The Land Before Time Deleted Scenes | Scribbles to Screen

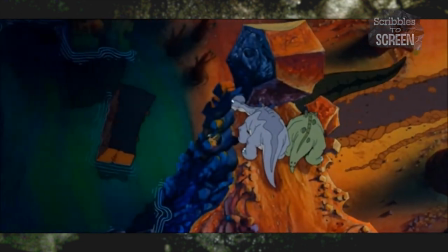[20:51]
Moving past the dialogue, the action sequence with the Sharptooth is pretty in sync with the final cut.
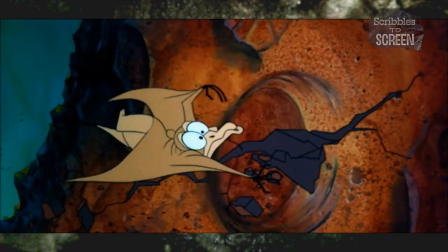[20:57]
Although barred in this small bit, where Petrie is holding on for dear life, Ducky attempts to distract the Sharptooth by pulling faces,
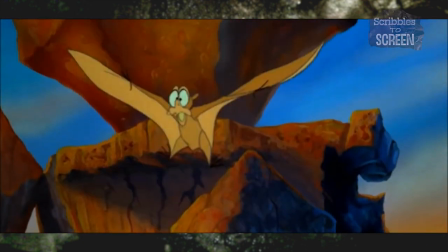[21:04]
being another prime deleted shot, exclusively shown in the advertisement.
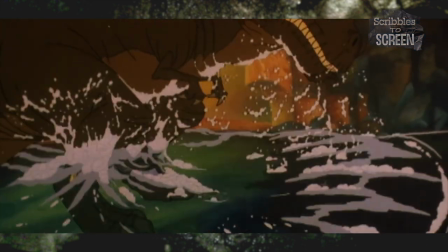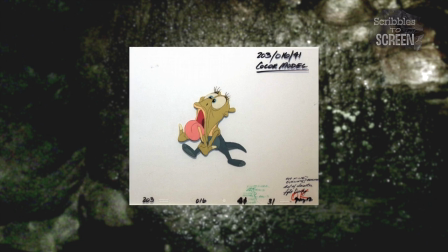[21:15]
This was likely a scene that was cut early on, as the final soundtrack doesn't leave any room to complement these missing scenes.
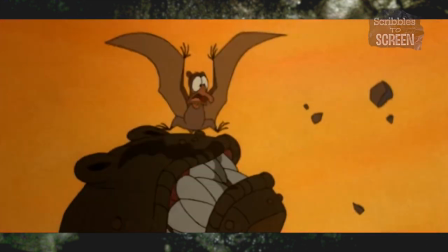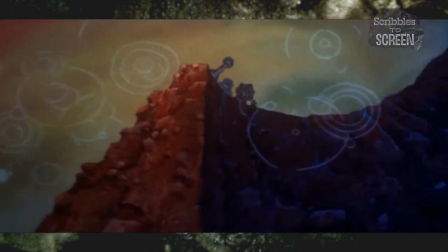[21:29]
The sharp-toothed death would have ended with Petrie being dragged down, with the rest of the characters believing that, well, he died in the moment.
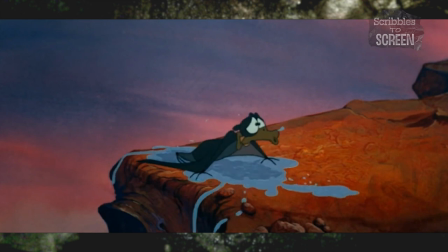[21:37]
But hey, being a kid character, and part of the main cast, of course he comes out alright,
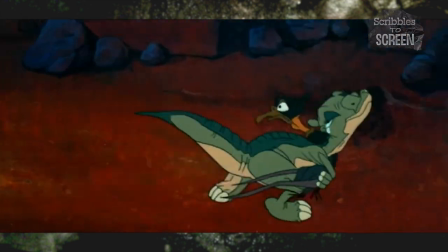[21:42]
as the group returns back to Petrie's aid, and with the danger dissipated, they embrace one another.
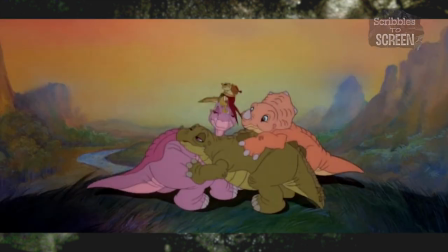[21:49] Now we will always be together. For how long? Forever!
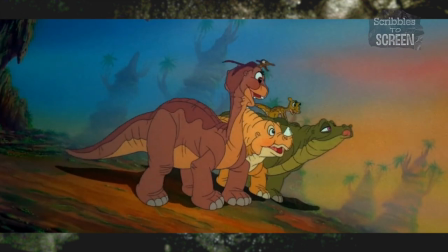[21:54]
Together, they arrive back to the Great Valley and are reunited with their family.
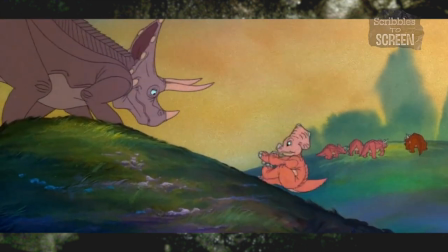[22:00]
The film ends with Sarah speaking highly of her new friend, Littlefoot.
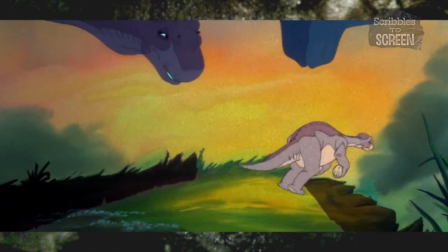[22:06] Found his grandmother and grandfather at last. The same loving faces he'd looked into on the day of his birth.
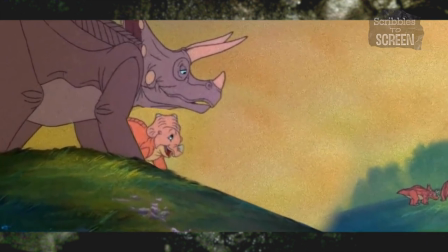[22:15] He is my best friend! Erlang Neck?
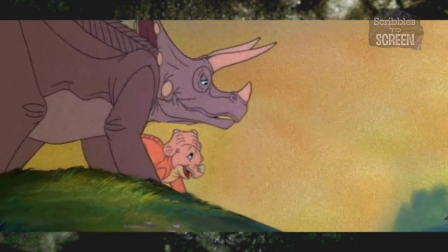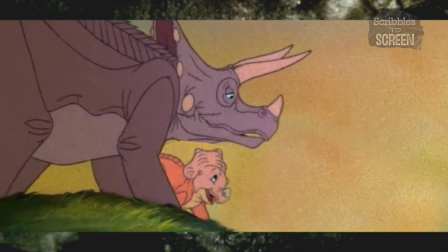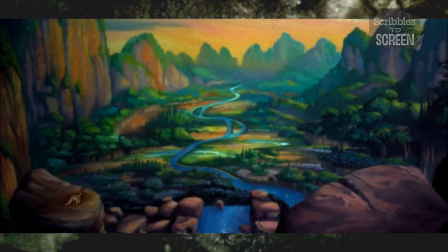[22:31]
Littlefoot finding the Great Valley was moved near to the end of the film, was likely done to give a much more emotional bearing for the audience.
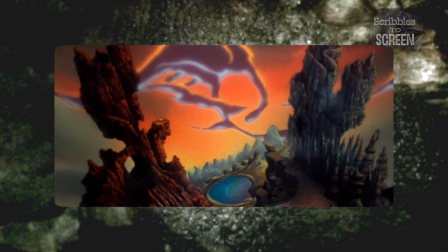[22:45]
If you look in the background you can see that Littlefoot is within the same location that the sharp tooth was defeated,
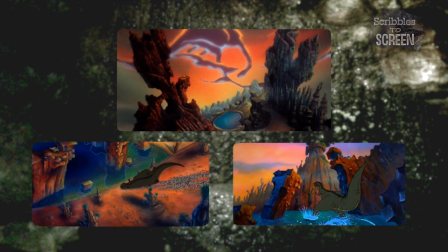[22:50]
you can even see the boulder in places to where it would be later pushed off.
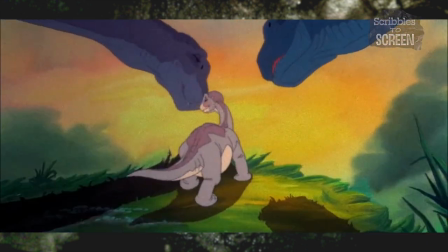[22:55]
While I've only had the luxury of watching the final cut, for myself judging the scenes in conception,
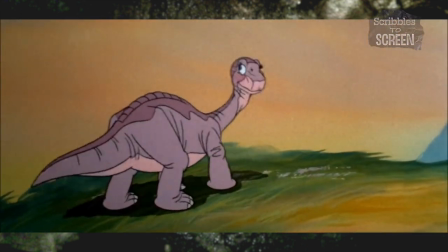[23:02]
I personally think that the edits for the ending was a pretty smart move.
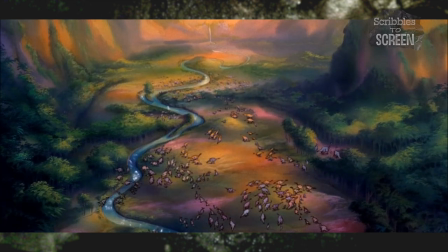[23:06]
Getting to the great valley was the biggest goal of the movie, so just keeping the audience anticipating by the end,
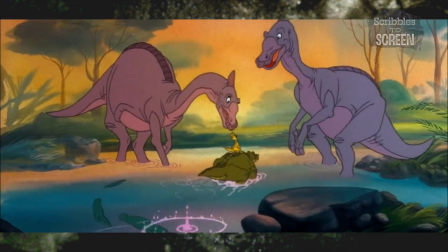[23:12]
it just helps to make the ending feel far more rewarding. alongside swapping around the scenes
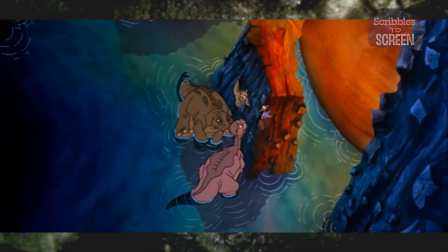[23:17]
came with admitting any references of the characters knowing how close they are to the Great Valley.
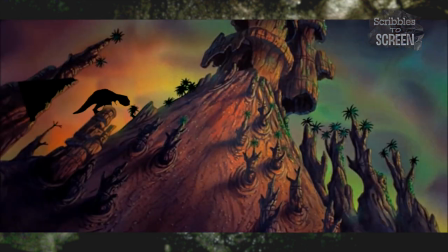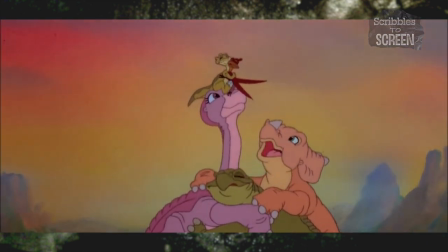[23:28]
The shot of the characters embracing one another was moved and reworked to be the final shot of the movie.
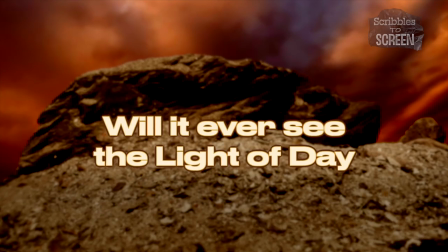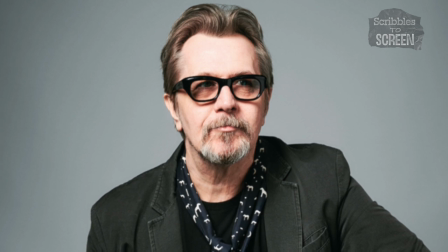[23:47]
In 2017 Gary Goldman the original composer gave a bit of insight towards the fate of the original cuts.
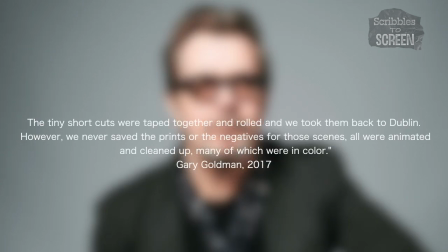[23:55]
The tiny short cuts were taped together and we rolled them back to Dublin, however we never saved the prints or negatives for those scenes, all were animated and cleaned up, many of which were in colour.
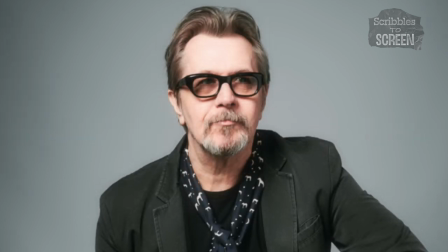[24:06]
So, taking this quote to heart, best case scenario,
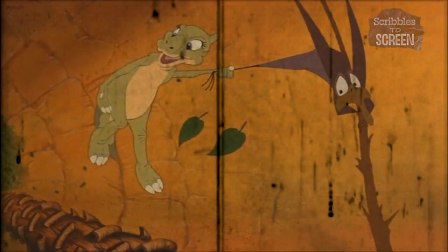[24:10]
since the original version no longer exists as a negative, it could be a difficult process to restore the prints to a decent state.
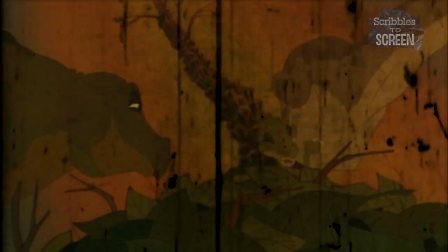[24:18]
Or the worst case, the original version is long gone.
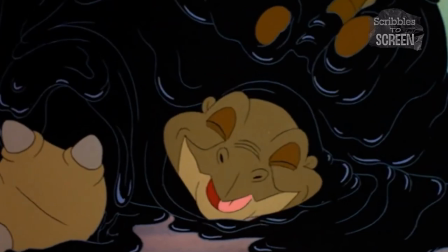[24:25]
But, I would still be personally optimistic,
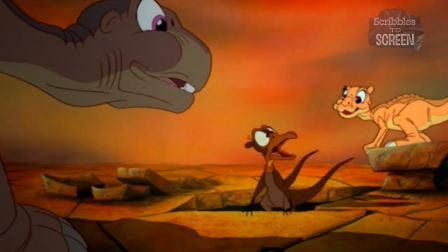[24:28]
that somewhere out there, regardless as to what shape it's in, the original print of the movie is still out there.
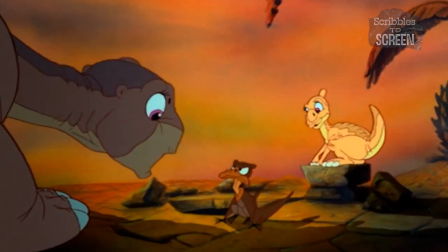[24:34]
Keep in mind there still would have had to be a clean version without music for its advertisement.